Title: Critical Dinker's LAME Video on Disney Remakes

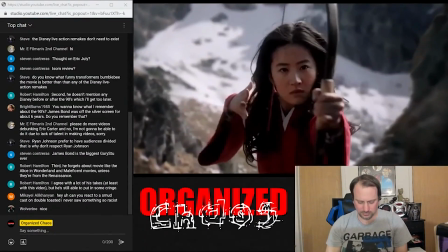8:13 As a result, the film bombed, and it wasn't the only one to attract negative attention.
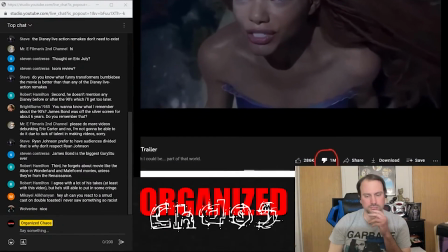8:18 The first teaser trailer for the upcoming remake of The Little Mermaid has- And I've gone over this so many times.
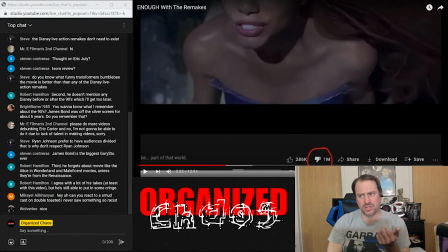8:23 In fact, I think it's the Geeks and Gamers video. I actually show you my numbers behind the scenes, and it's not what these apps are reporting. These downvotes are grossly overestimated. So I don't know what the actual downvote numbers are, but yeah, these downvote apps for YouTube are not accurate.
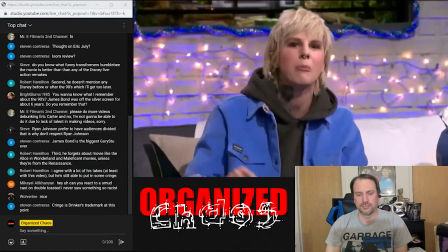8:43 has got one of the most brutal YouTube ratios since Frosk decided to publicly torpedo her own company live on air.
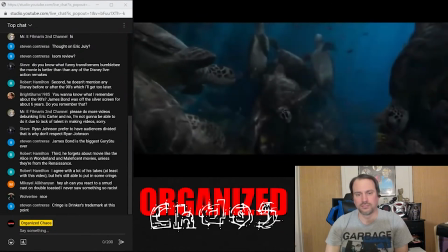8:50 And to be honest, it's not entirely hard to see why, because this movie basically exemplifies everything that's bad about these fucking remakes.
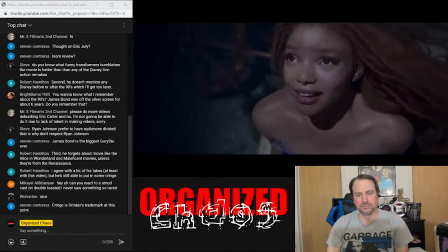8:58 And no, I'm not talking about the fact that the actor playing a mythical sea monster has got slightly different melanin levels in her skin.
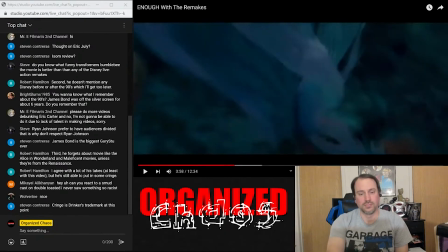9:05 Disney baited the fa- Well good, because I'm getting sick of that argument.
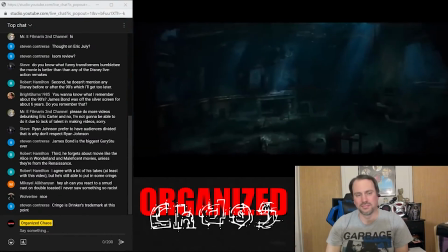9:08 And with that one because they knew they could use the result in backlash to silence any actual criticism of the movie and they fell for it hook line and sinker
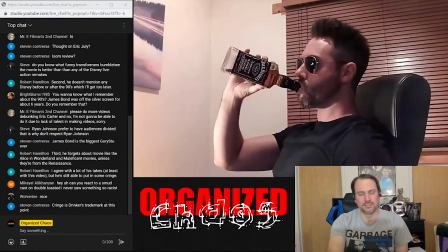9:18 Okay, that's enough nautical references
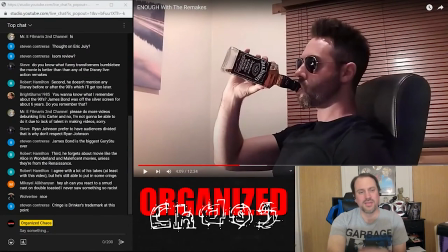9:21 Well, I mean you guys fell for hook line and sinker by take well you see I don't I don't recall critical drinkers line on it but a lot of his friends Geeks and gamers Ryan Canale, they definitely fell for a hook line and sinker and freaked out over.
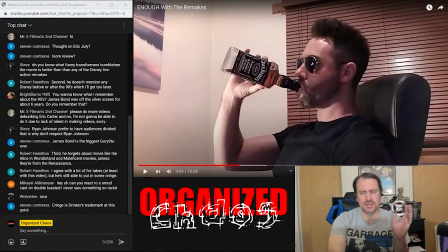9:35 Oh my god a black mermaid like Seriously, it's a mythical creature. I don't give a shit. ...for now.
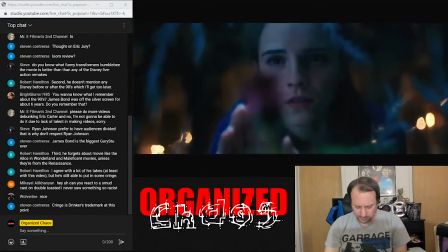9:41 The bigger issues are more fundamental ones that you can apply to basically all of the Disney remake movies.
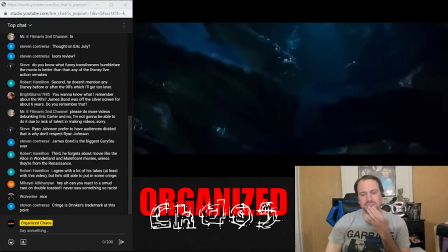9:47 I mean, for a start, take a look at the color palette of this thing. Look how dark and muted and subdued everything is.
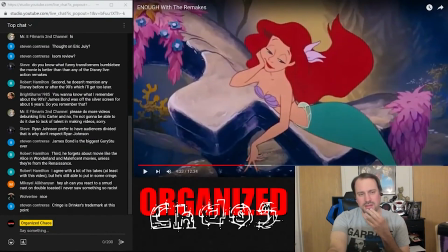9:53 And then... I made that same critique in my video, yes. I do not like the lighting they're using in that teaser. Now, maybe it's just a teaser and they used... Maybe they used real underwater shots, maybe? I don't know. I'd seem kind of unnecessarily realistic for this movie, but yeah, it didn't look good.
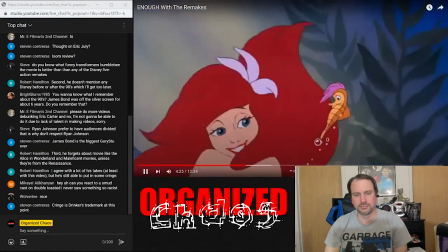10:10 And compare it to the original animated movie. You see how much more bright and vibrant and interesting that world looks?
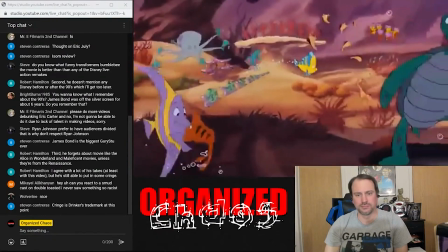10:16 Yeah, it's completely unrealistic that the deep ocean would look this way, but it doesn't really matter because it's an animated movie with its own visual style,
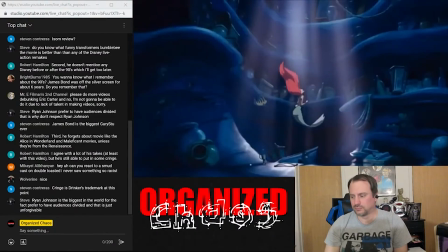10:24 and that style allows the artist to set their own rules for how you engage with it as the audience.
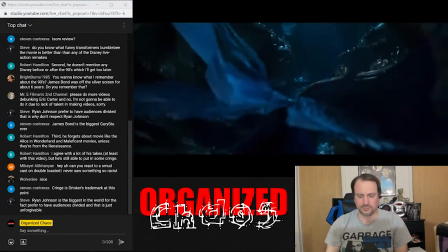10:29 But the moment you bring live action into the equation, you immediately constrain yourself with the limitations of what people expect to see in the real worlds.
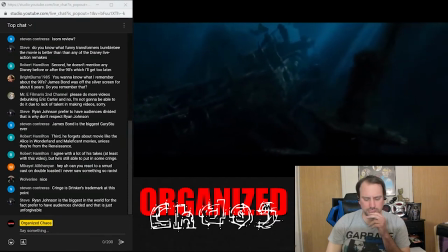10:37 That means the deep ocean is now a dark and foreboding place where Ariel is framed like some
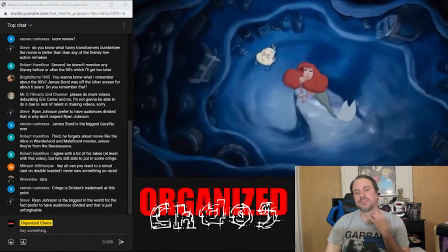10:42 kind of terrifying monster instead of a plucky heroine longing to experience-
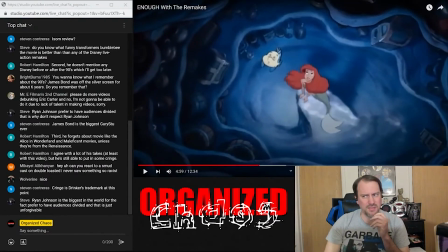10:47 I didn't see her framed as a terrifying monster in that teaser. Um, she's just swimming around and then we see her face, teri- okay, hmm.
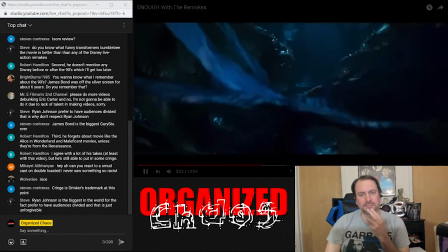10:57 ...the world above. Jesus, if you swap out the soundtrack for a horror theme, the face reveal feels like it should be more like this.
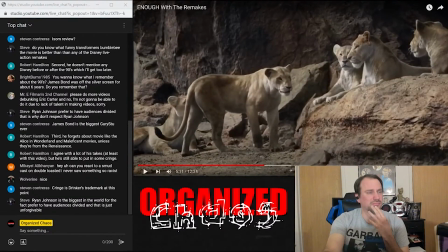11:08 This particular problem was- Where the fuck did you get that in that teaser?
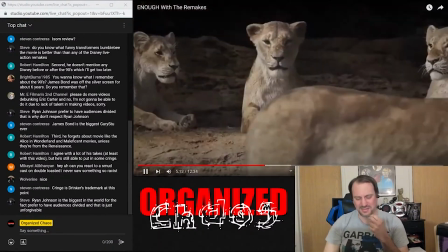11:14 It's not a good teaser, but what? It's especially noticeable in The Lion King, where the animators had been given the almost impossible task of anthropod-
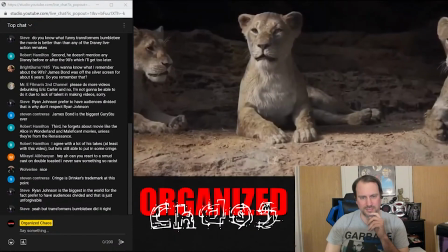11:24 Anthropomorphing- Anthropologize- Fuck!
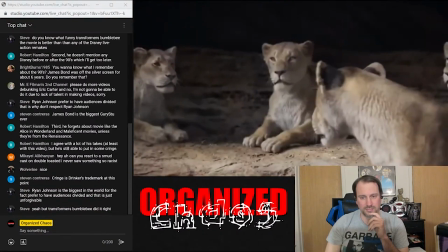11:28 Humanizing the animal characters while also keeping them looking photorealistic and the results were Take a look at the original.
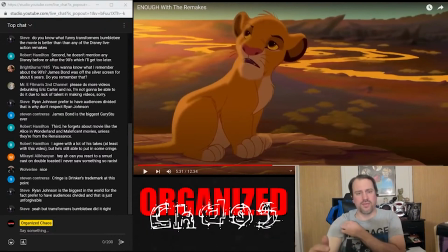11:37 I mean, I actually thought the actual like photorealism computer animation Lion King looked fantastic But yeah, it was just like a remake and there's nothing really new add to it Just some emotion taken away a movie.
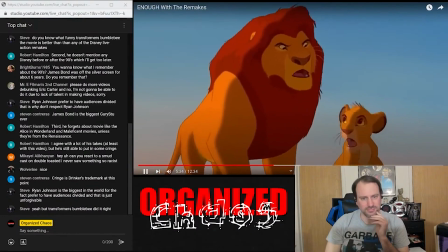11:51 You see how expressive and compelling the performances are Yeah, obviously real animals can't move,
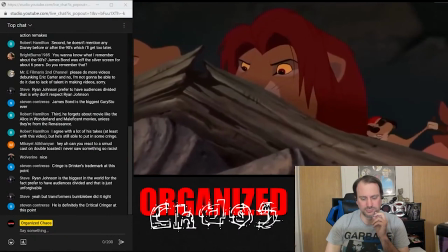11:57 talk and gesticulate anything like this But it doesn't matter because just like the Little Mermaid movie It's an animated film
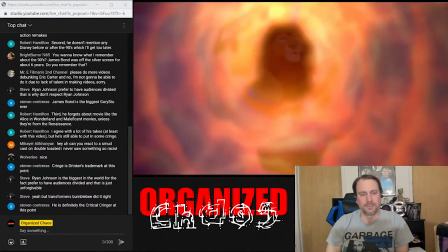12:03 with its own rules about how these things work So it becomes very easy to suspend your disbelief Supposedly
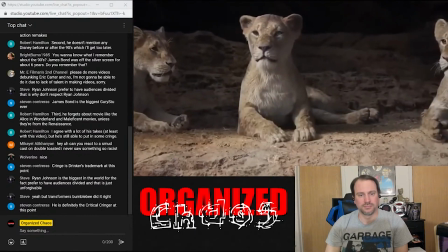12:10 realistic CGI on the other hand doesn't have that luxury And Jesus Christ,
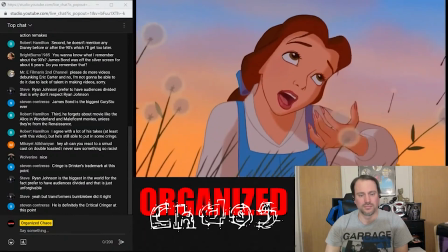12:14 don't even get me started about Will Smith and Aladdin God, I miss traditional se- Okay, I'm gonna have a really hot take here